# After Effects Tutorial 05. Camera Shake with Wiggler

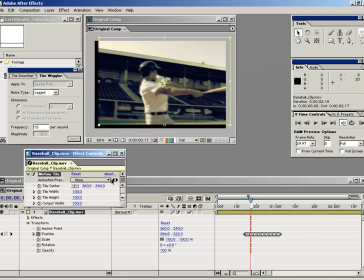4:04 Now, Motion Tile, I don't know what its actual purpose is, but if we go ahead and turn on this mirror edges and change the output width to 125 and the height to 125 also,
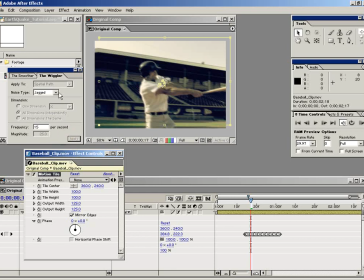4:20 because that's how much our magnitude is, so the position can possibly be offset more than 25 pixels,
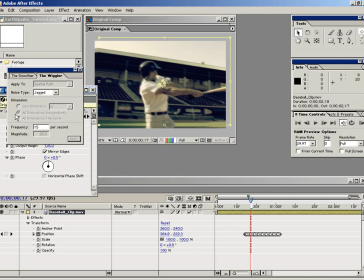4:27 which is exactly what this plugin is saying.
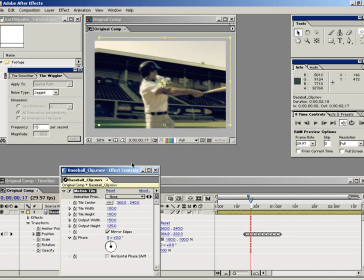4:31 And the reason you don't want to just make it 150 is because After Effects does actually have to render out these pixels, so just to keep it, you know, don't do more than you need to do, basically. So anyway, as you can see, we've filled in the data here by using this Motion Tile plugin.
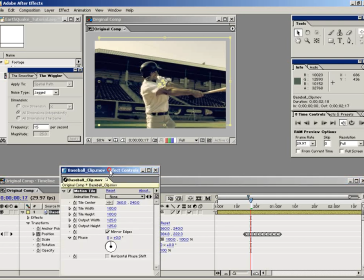4:47 Now, I just want to remind you of a few things here. I'm going to shut off the motion blur. This technique works, it works in a lot of cases, but it's not perfect. As you can see up here, we're getting kind of the mirror of this slanted edge, which is kind of causing a point. Now, because of the motion blur in this shot, it won't really be prominent at all.
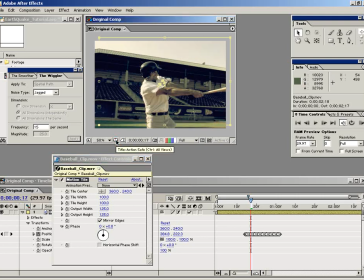5:07 And, of course, it is beyond the action safe. But it's a good idea to keep this in mind, is that this plugin is not going to work for everything.
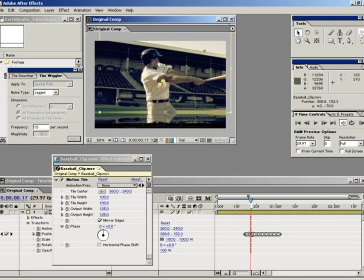5:15 And especially when you have major offsets, you can really start seeing the mirroring of the effect.
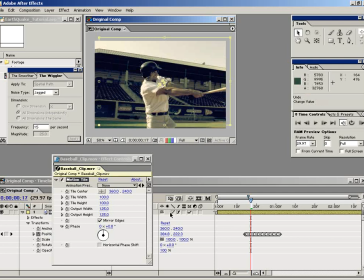5:20 But anyway, just keep that in mind, and let's go ahead and move on here.
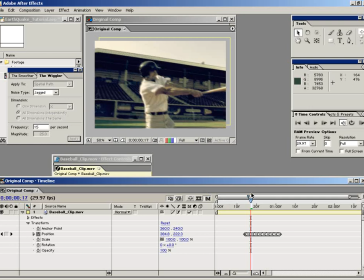5:24 I'm going to turn the motion blur back on, and let's just go ahead and preview it from here on out now that we have our black edges filled in.
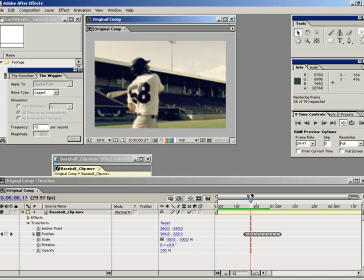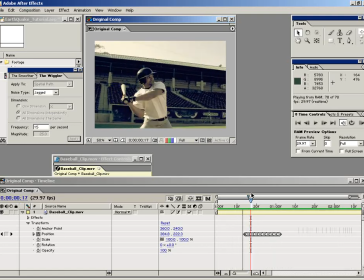5:46 Okay, so I think that's looking pretty good.
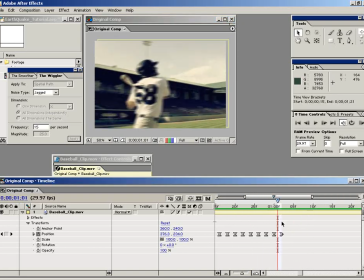5:48 If you want to fine-tune it, I see there's an extra jar at the end when it seems like maybe there shouldn't be, about right here. So what we can do is we can just grab these two keyframes and delete them,
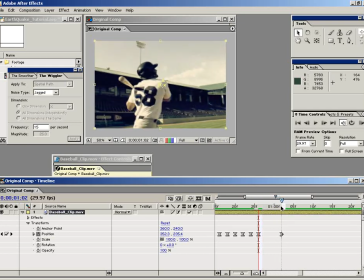6:03 and basically it will now just kind of go back to the original position without, you know, being too jerky. And let's go ahead and change this keyframe to easy ease so that it kind of smooths into the end position.
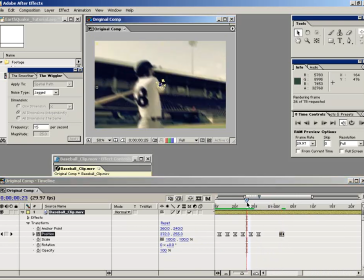6:16 Now let's go ahead and preview that again.
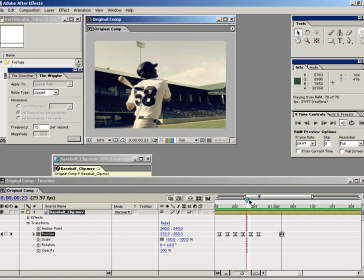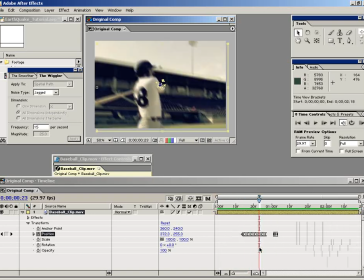6:25 All right, I'd say that looks pretty good. So this is a really, really good technique, and I invite you to use the wiggler. It's an amazing tool. So anyway, good luck with this technique, and I hope it helps you out.